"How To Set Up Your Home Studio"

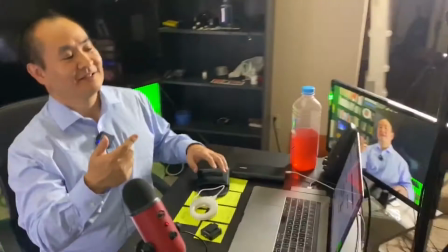737s
So come over here on this side, and let's look at it, what it looks like from my point of view.
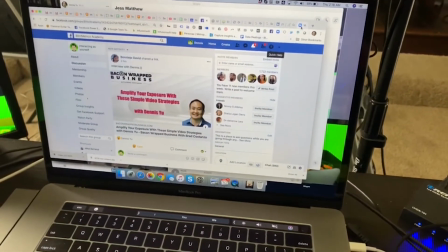742s
So if I open up Zoom here, so let's say that you got your Zoom account, and you could, use your GoToWebinar and GoToMeeting or what have you.
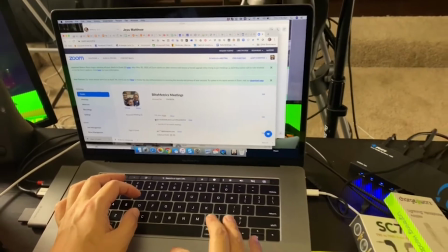749s
But let's say I come here and I show the URL and I start the meeting. You guys already know how to do this.
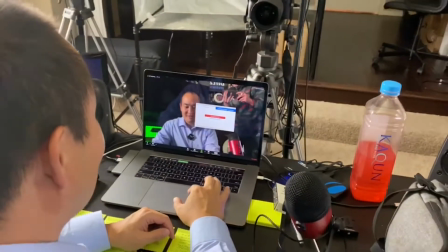756s
Watch this. My buddy Robert is here, and then you see down here,
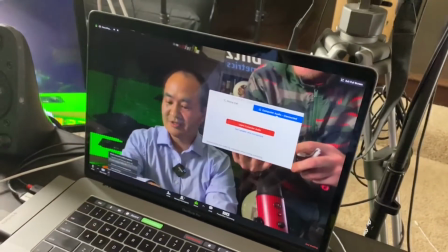762s
I can click on this video source, and I'm going to change it to what it typically looks like for most people that are doing webinars.
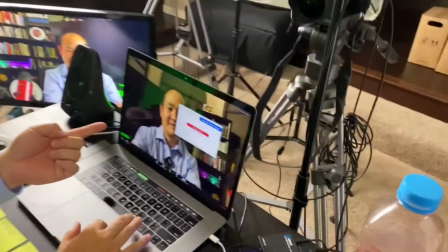769s
So come look at this screen here. This is what everyone else sees.
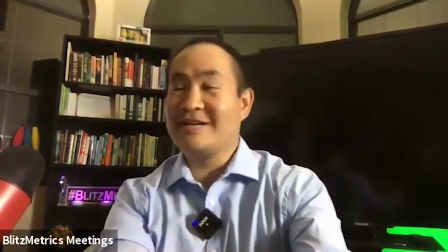775s
It looks like this. This looks pretty good, right? Not too bad. That's what most people see.
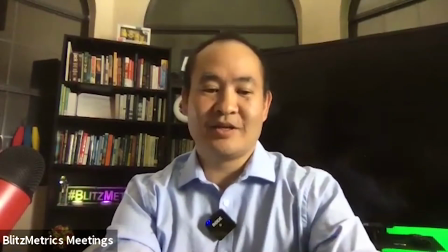780s
Now compare this with changing this to a DSLR.
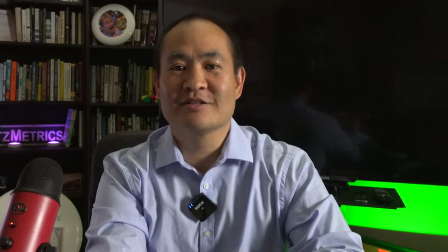786s
So in this case, I'm running to the Sony a7 IV, but it doesn't matter.
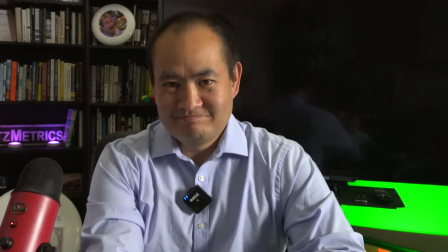789s
Any of us that are video pros, even a $500 camera will work just as well.
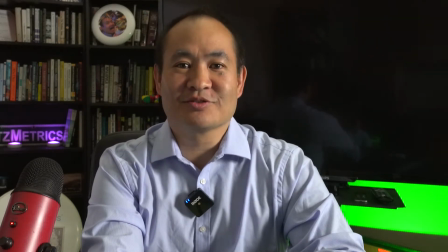795s
And this one's like 61 megapixels or whatever, but you see how this is? You see how the color's better?
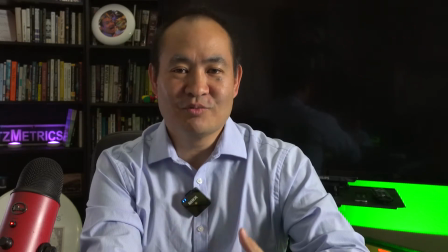800s
You see how it's just richer? This is the difference when you upgrade to a DSLR.
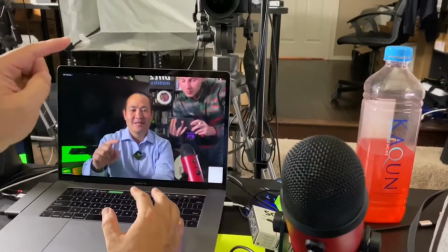805s
Also, the DSLR you can see is higher.
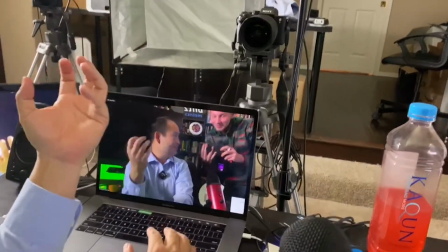807s
See, the webcam is down here, so you can tell when people are on a webcam because you're having to kind of look up at them from the laptop.
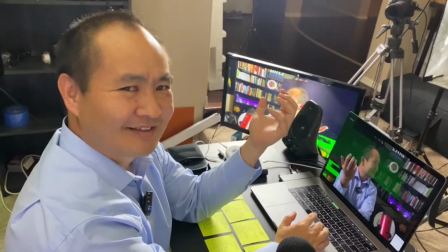814s
You want to be at eye level typically when you're talking to people, right? Because like if you look at me like this, then it's like we're having a conversation.
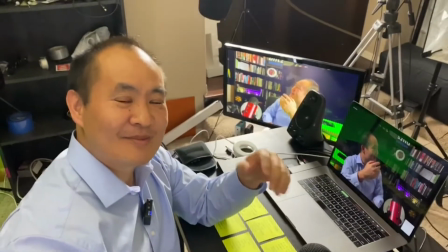820s
We're at eye level. Go back up high. Now imagine like you're looking down on me. Then that's kind of weird, right?
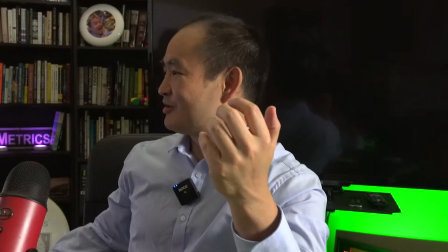826s
But a lot of the times you see people when they're making their cell phone videos, they're at the bottom, they're looking up. So it's like weird because it's like you're talking to somebody who's 7 feet tall, right? That's kind of strange. So pretend like you're in a conversation and you'll find that this works the best.
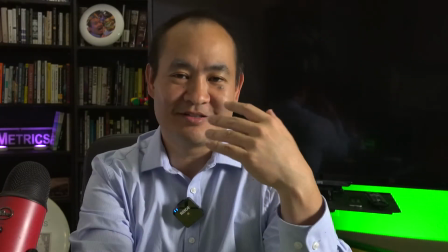838s
Now look, this is what it sounds like, or I'm sorry, this is what it looks like when you're looking into the camera.
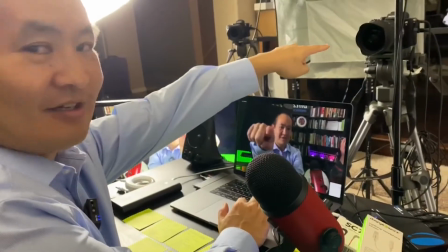844s
So I'm not looking at the screen, I'm looking here. I'm looking into the camera, and this is like making eye contact.
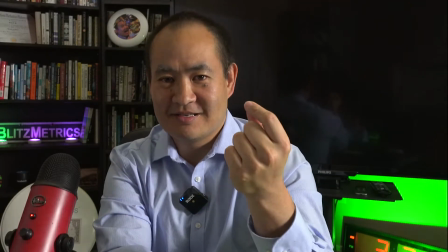851s
And the best way to think about this is pretend like that's a person's eyeball.
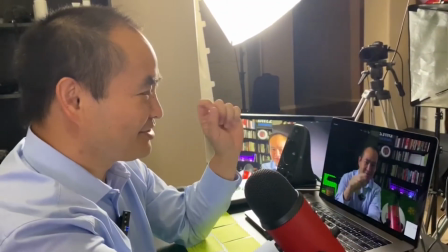855s
And sometimes people will put like an eyeball right below there just to remind them that they're talking to a person, so the camera's not quite as scary.
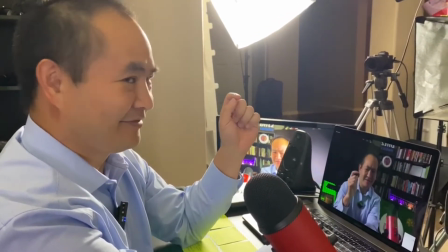860s
Because if I look at myself, here's a novice mistake I make all the time.
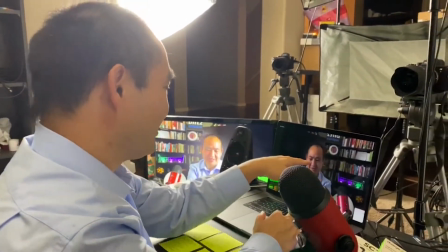866s
If I look at myself like here, then I'm looking down on the screen.
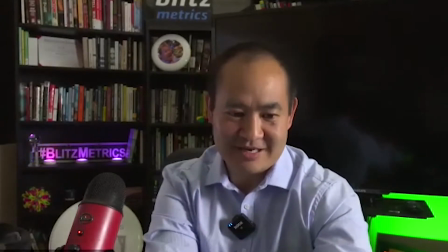869s
And whether you're filming on your phone or you're filming on a DSLR, if I'm looking down in the screen and I'm talking while I'm looking at myself, this doesn't look natural, right?
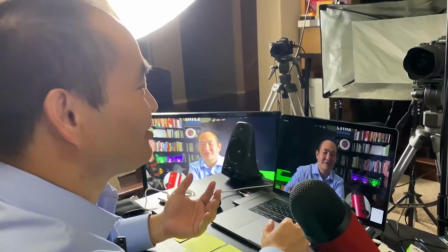878s
Versus so when you're interviewing other people, you kind of want to look at them,
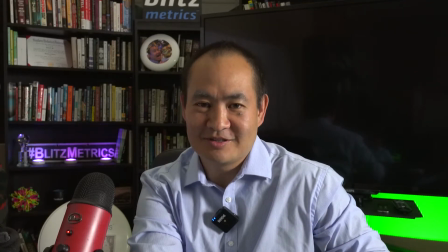882s
but if you want to make a good experience for the user and for whoever you're interviewing, you have to look into the camera and sort of out the side of your eye,
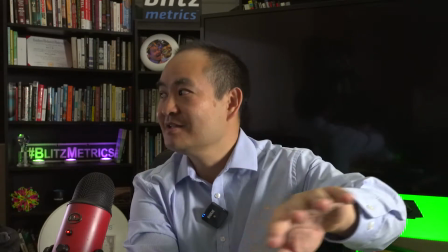888s
look through the side of your eye, you can kind of look down. The other thing too is that we have a TV monitor. So, which shows me what's going on the screen.
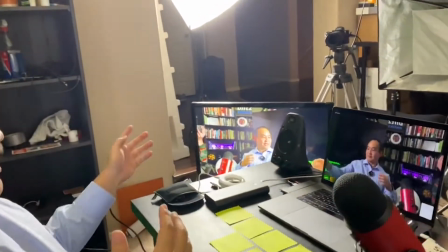896s
So you can see here, if you come around, you can see here on this screen. And my tendency is, and all of us, we want to see what we look like.
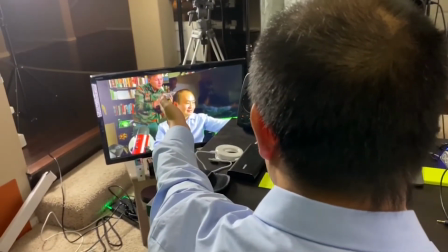903s
So if I'm looking at the screen now, like I am, I'm not making eye contact, I'm not connecting with the user.
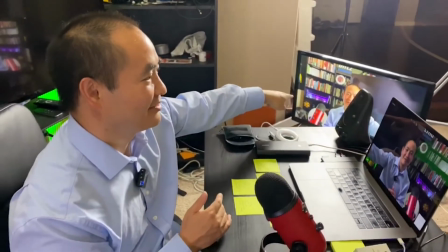909s
So what I'll do is I'll look in here, and then on this camera, even though I can't see it, it looks like I'm looking into the camera, right?
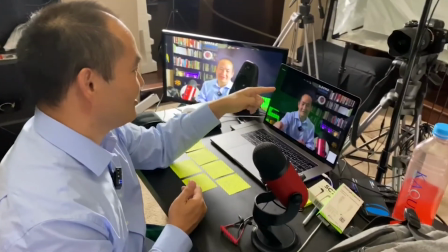916s
So whether it's on the phone, whether it's your webcam, or whether it's an actual DSLR,
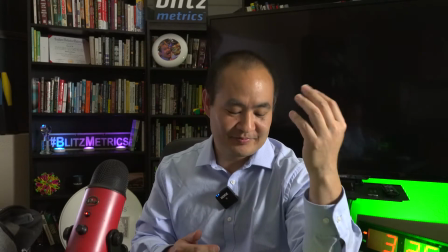921s
well, this is a mirrorless, but same kind of thing, like a bigger camera, you want to look into the camera. Okay, so here's your next purchase that you need to buy.
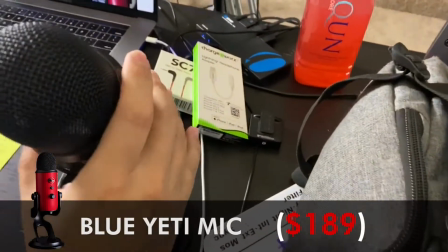929s
This is called a Blue Yeti mic. This is the most popular of all the desktop mics.
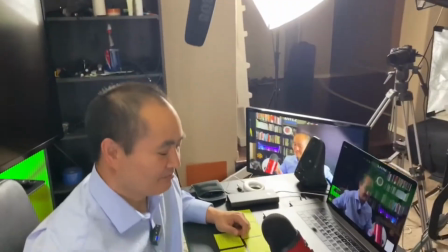935s
And people that do podcasts, people that they're doing webinars, you want this particular mic.
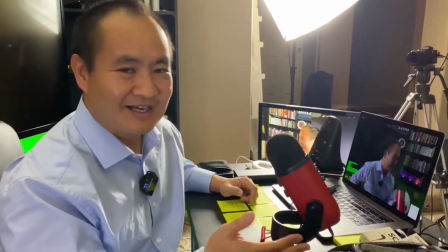941s
I mean, people can argue about which ones are better. I think this is $125 on Amazon.
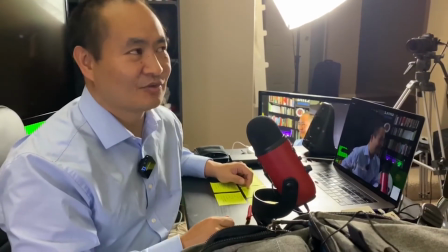945s
I happen to get it in red. I have several in gray and in black. I don't have one in blue. It's kind of weird.
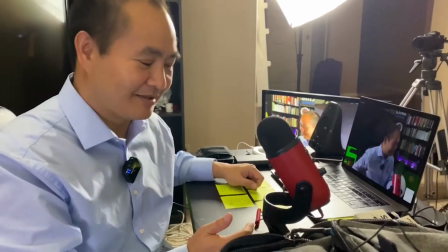950s
It's called a Blue Yeti, but I don't know of anyone that has a Blue Yeti mic. I won't go into all the details because you can go to YouTube about this, but I'll just tell you this.
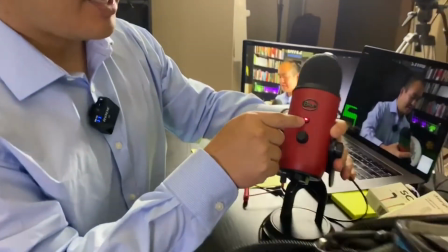957s
Notice, with this, I can have so the red means it's on.
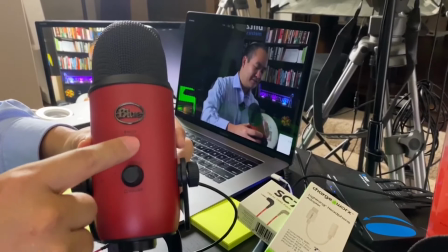963s
If I do that and it's blinking, it means it is muted.
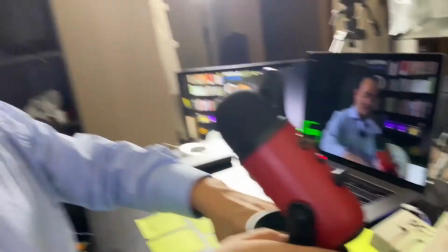969s
Oh, why is that not working? Oh, I don't know why that is. And then the other thing here is that I can choose whatever pattern.
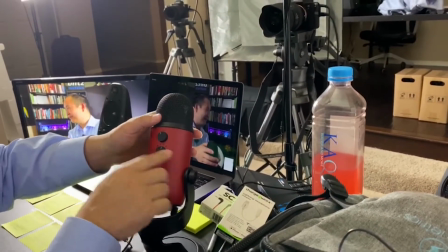976s
Most people choose the cardioid pattern, this third pattern, and then you want to point the mic this way towards you.
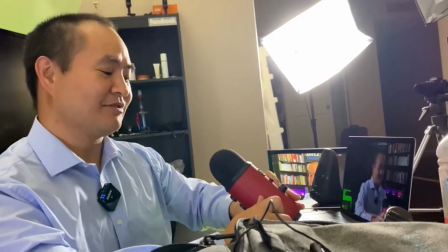983s
Typically want to have it within 12 to 18 inches.